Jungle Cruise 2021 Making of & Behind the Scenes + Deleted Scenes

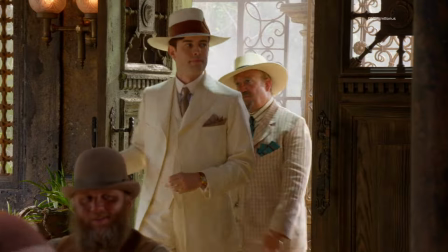It's just exteriors. No interiors, but you can really walk around this place and feel like you're in a real place. Buongiorno, signorina.
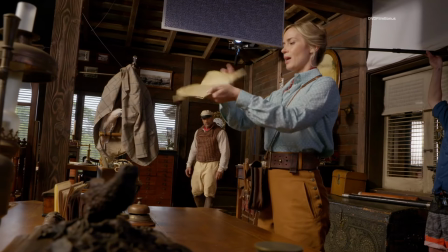So we could really get the light from the actual world and the interaction, and people could enter and exit through doors.
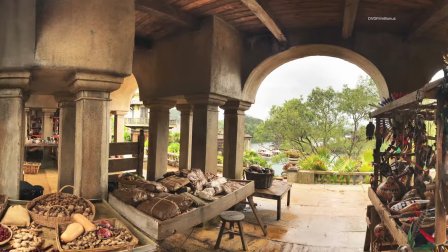Everything tells some story because I'm really between the 18th and the 19th century everywhere,
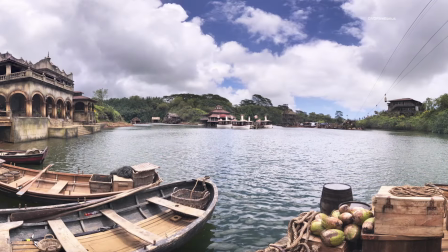because I'm supposed to be 1917. So I like to root all the construction with proportion, doors.
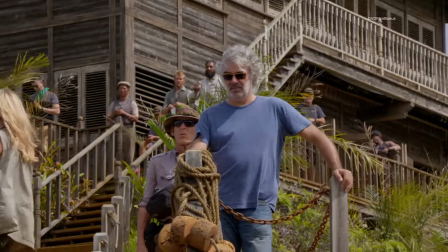I'm using gardens everywhere. I'm putting steps everywhere. It really feels like something that should be placed in the middle of Disneyland or Disney World.
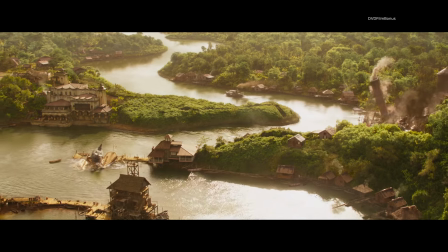It's true world creation on the highest level. When we came back here to Atlanta, we had to look at what we had. We had stages and we had a forest across the street,
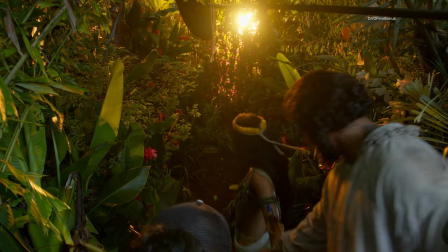which we were able to junglify in a very convincing way, and making flowers and all the plant life that you'd see in the Amazon.
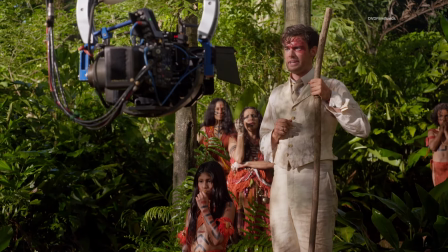Frank, would you like to bite down on my stick? No, I'm fine. There if you need it.
So many of the scenes were practical sets. There was the tree village, which was like mind-blowing.
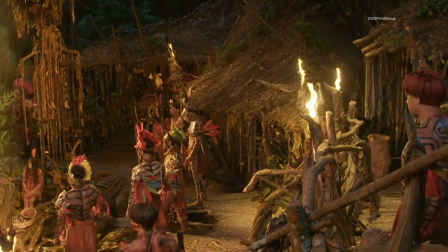And it's amazing as an actor because you're there and you're experiencing it and you feel like you're in that world.
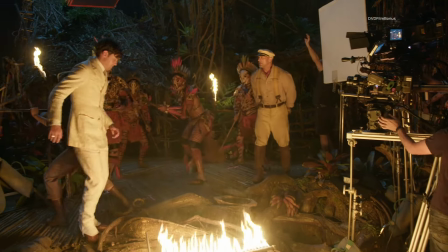Lily.
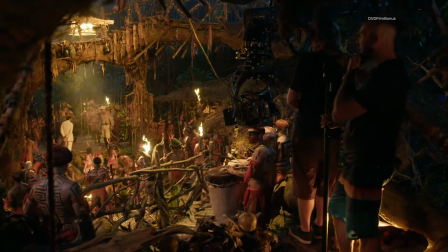And stop. Thank you. Stop. Thank you.
The tree village, it's like something very, very classical.
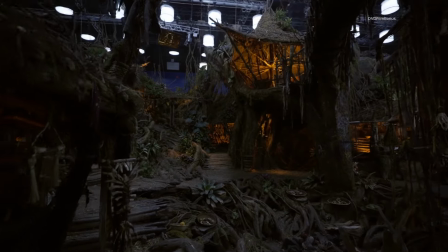It was a little bit complex to find the structure of the jungle, make trees, vines, and plants.
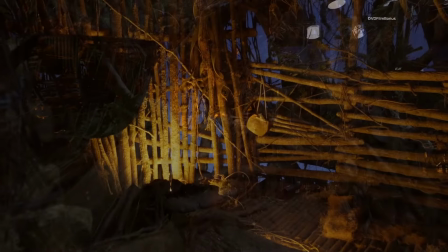Like the density of information and the fact that I add many layers of material,
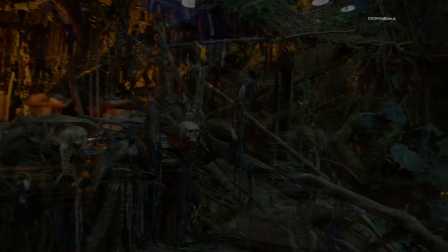a mixture of polystyrene, resin, silicone, real branch, fake silk plants, and real plants. We rigged the tree village set with a really intricate water dripping system throughout the whole place to kind of give it that element that the tree's alive and in a rainforest.
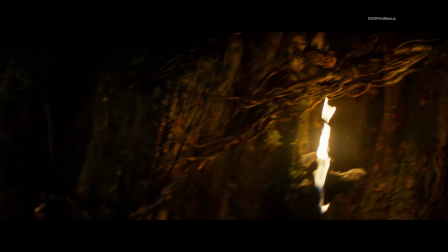This movie has a lot of visual effects.
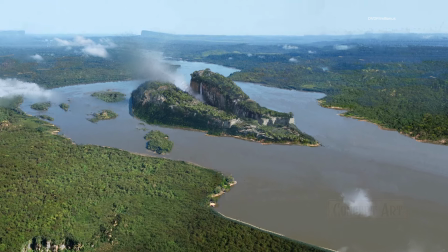For the jungle aspect, we started the movie thinking that we would go to the Amazon, we would shoot some plates, and then we would just composite the blue screen. But it became obvious that it would take months to go get, because all these amazing places in the Amazon are really far away from each other.
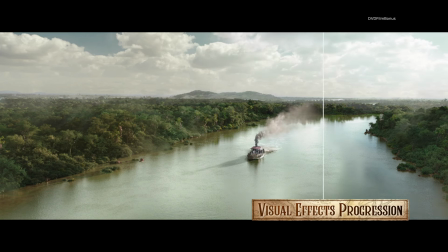So we decided to go full CG on the Amazon, and that really freed us.
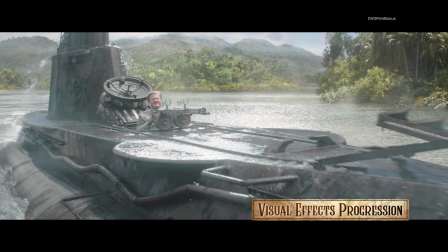So we'd create this lush environment in the computer,
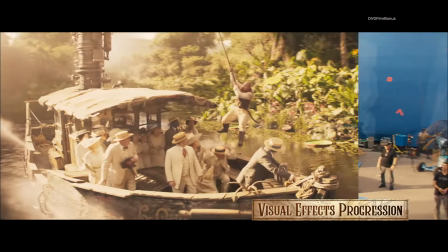and I was just blown away with what these artists with their tools today could do with plant life and water,
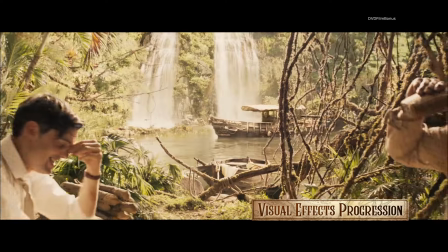and the eye for detail was just amazing. It's really all about the wildlife.
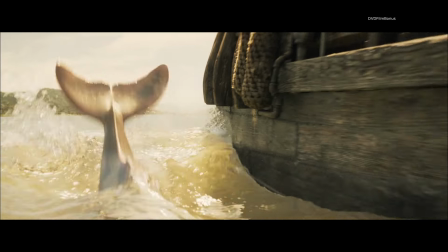You want a lot of mosquitoes and things that you might not even notice,
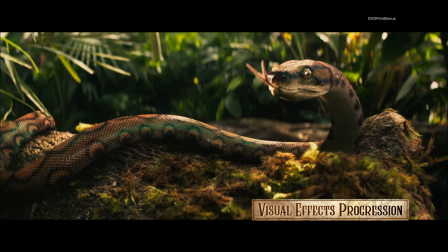but it makes it more lively and really just helps tell the story and sell that it is the Amazon, even though it's not.
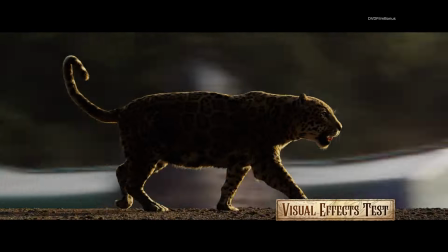In terms of Proxima, I think what they did was incredible. That was Weta. They've done incredible creature design.
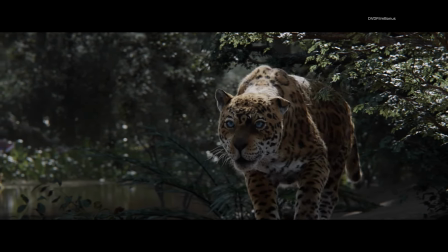They spend a lot of time analyzing real animals. The detail that they brought to Proxima, there's so many little tiny intricacies.
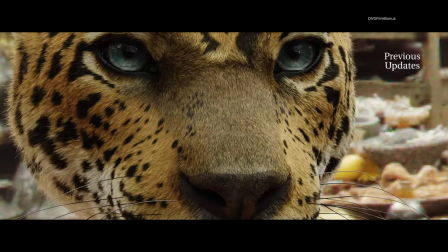It's the fur, it's the eyes. And then you start to figure out how it moves.
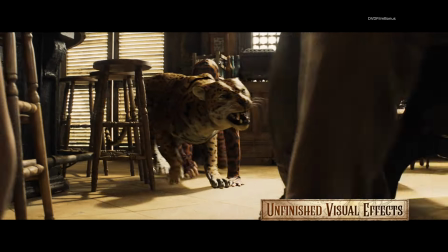Simple things like her walking. The first shots where you see her in this bar scene, she's just simply pacing into the room and looking around as a predator does.
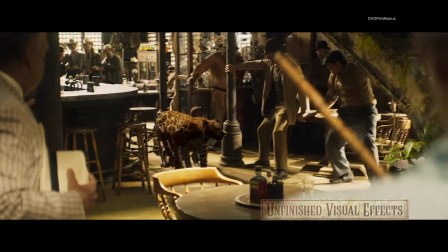And it was about getting all those subtleties down. You want it to look visceral and real.
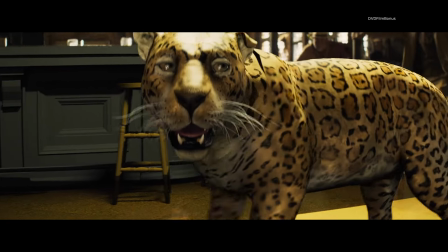You want to see all those muscles and you want it to come to life.
And action.
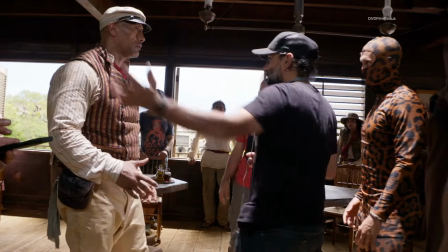We had an on-set actor dressed in a cat suit.
You want him across the mouth?
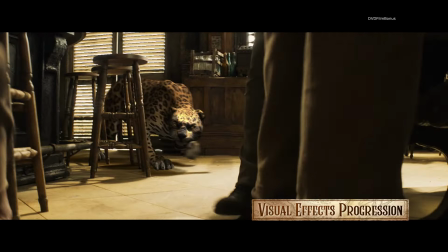Yeah.
To perform as the cat, and then that actor was erased and Proxima was put in its place. I also did all the creature movement on Disney's Jungle Book, so that was a big help in learning an animal movement. He was basically an eyeline for us, and it gave something for the actors to act to.